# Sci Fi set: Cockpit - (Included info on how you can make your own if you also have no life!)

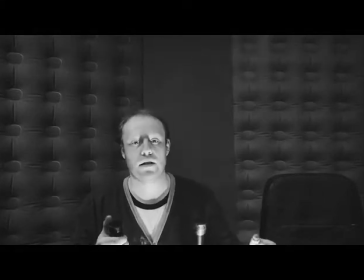Hi ladies and gentlemen who've been watching the updates on the sci-fi part of the film that I'm working on.
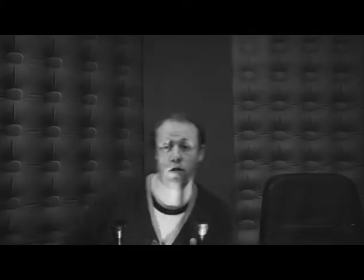At the moment I'm sitting in the cockpit. I've got two nice chairs here.
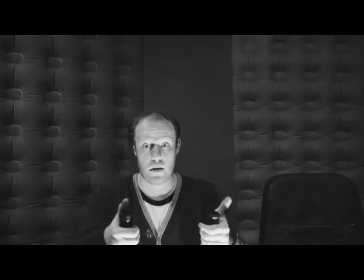I've got my steering wheel which is here which I can sort of move around.
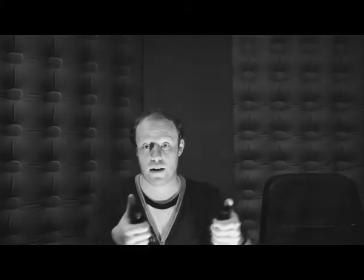That's quite nice.
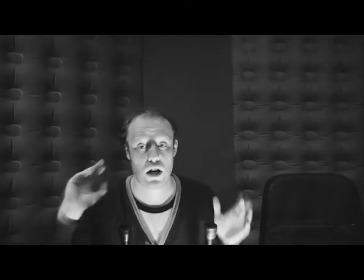Up here I've got a nice control panel that's off screen so it's not going to be a problem in
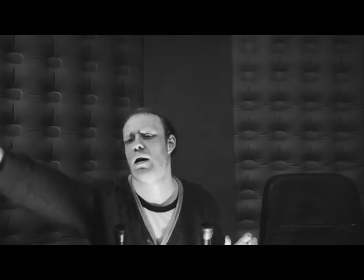terms of it won't get in the way and people will know that I'm touching the control panel when I'm reaching up to it. So just moving the control panel a little bit forwards,
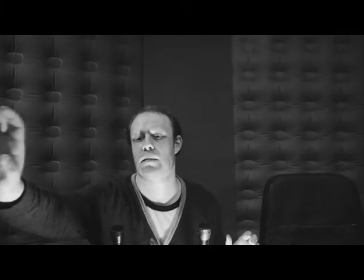not quite until it's on screen, but just so that I can touch it and they can see that I'm clearly making contact there.
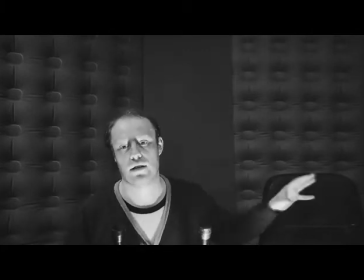So yeah, I'm going to be here in this scene with my friend Zach, and we're going to have Megan in the background,
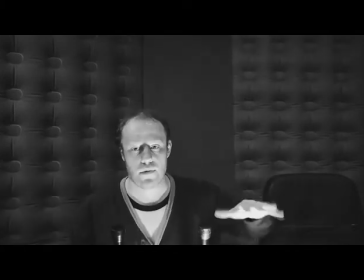and it's going to be amazing. and sort of leaning over and we're looking out into space, which is amazing. Anyway, I'll show you a little bit around so that you can see what I've done in order to create this set.
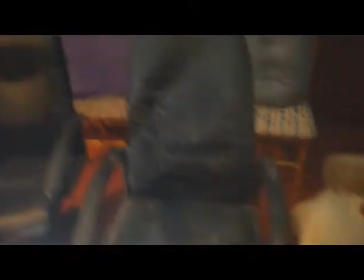Okay, what we have here is our set. We have two chairs, quite beat up that one.
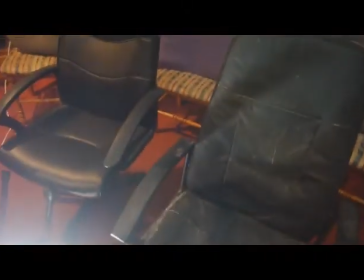That's my old chair and that's my new chair. And both of them are going to be the flight chairs for this room.
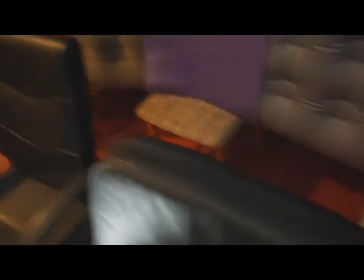As you can see I've rested my airbeds on chairs and the
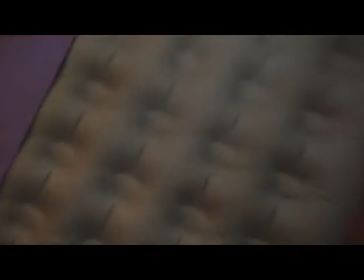reason being is because I had to do a different sort
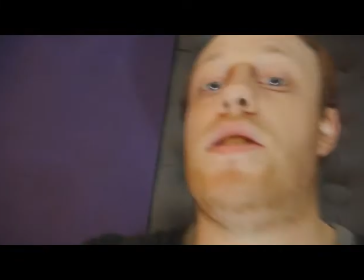of look for one of the scenes I was doing because my actors literally were too tall for the airbeds so I was shooting them down like this.
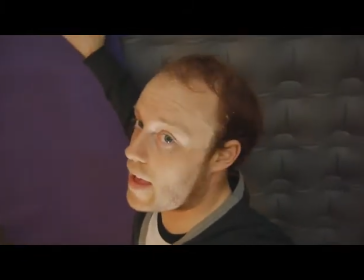So it made it look like the air beds were there all the way up, but they weren't.
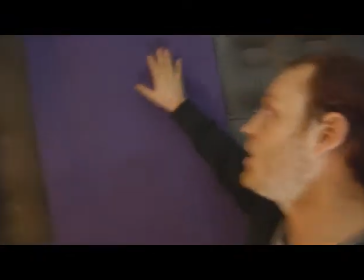What I've got is I've got a yoga mat which is duct taped up here.
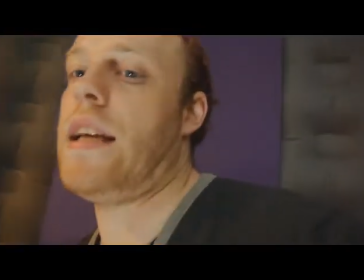And that is just adding to the look of the scene to try and make it look a little bit different to the rest of the ship. Even though that's not necessarily the biggest idea, the biggest problem that I've got.
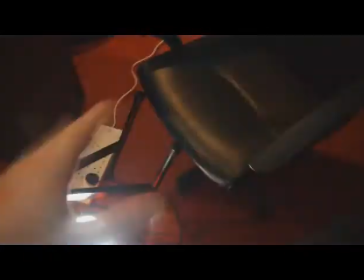I've got a keyboard stand here which acts as my handlebars to control the ship, steering wheel,
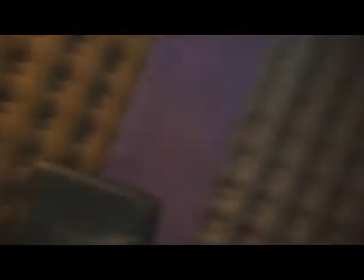whatever I've got this pipe which I'm using just so that I've got something to reach
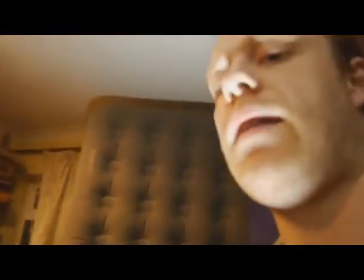off and touch off screen so that I can add beeping noises in when I'm touching that off screen and that will
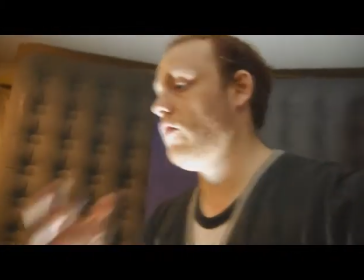be groovy I've got a floodlight there which will be giving main focus of light onto the actor's faces at the front of the set lighting them
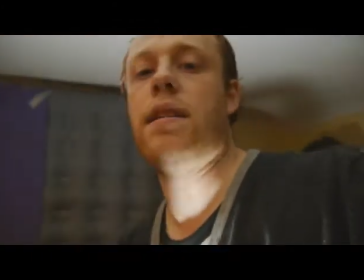up as Megan comes over the console she should be lit up as well it should be quite quite a good effect you will have seen that in
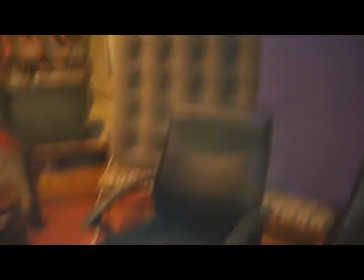the black and white anyway a set like this I don't know right
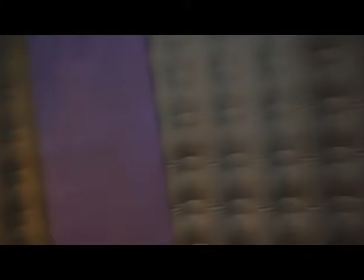airbeds about 10 to 12 pounds each for double airbeds and that's quite
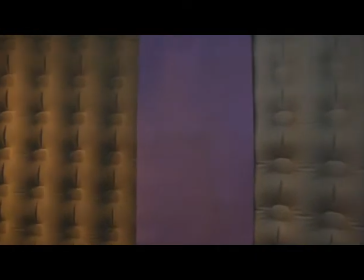good so that's 24 pounds there yoga mat is about four pounds to 10
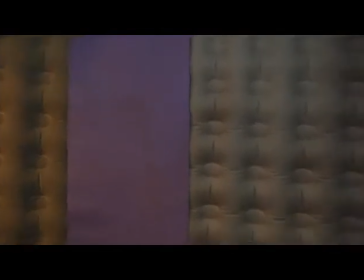pounds let's say we've got we've spent £30 on just the back wall here.
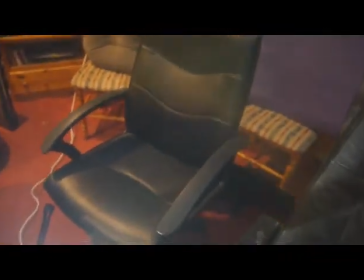Now each chair here, although you can probably get them from £10 to £15, I've spent about £30 on each chair.
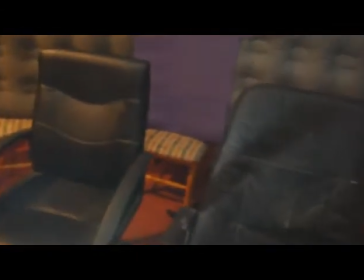So that's £106. No, no, no, no, no.
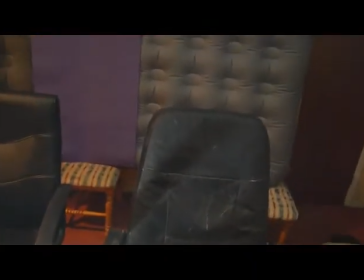That is £90 spent so far.
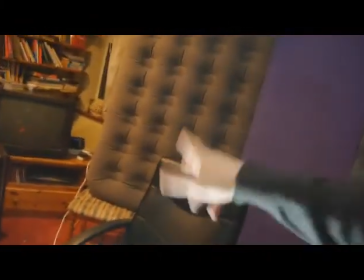The pipe isn't really necessary, so don't even bother thinking about that.
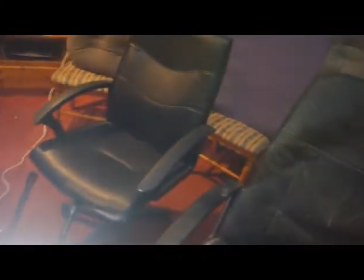Stand isn't really that necessary, although if you want to spend money on that, that's about 10 quid as well.
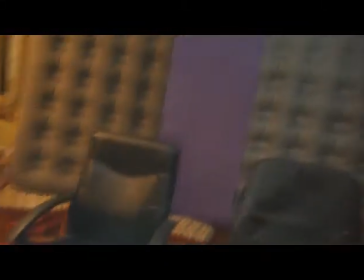So at the moment we're looking at about 100 quid for the set,
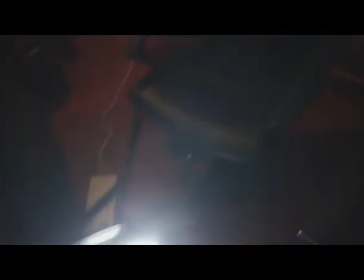20 to 30 quid for the light to be shone onto the set and you'll need a light to be shone on rather than the plain lights if you're using a lens that can't accept a certain amount of light into it. For example when I turn the flood light off, everything goes really really dark and even with the camera adjusting to try and make up for that it just doesn't look quite the same.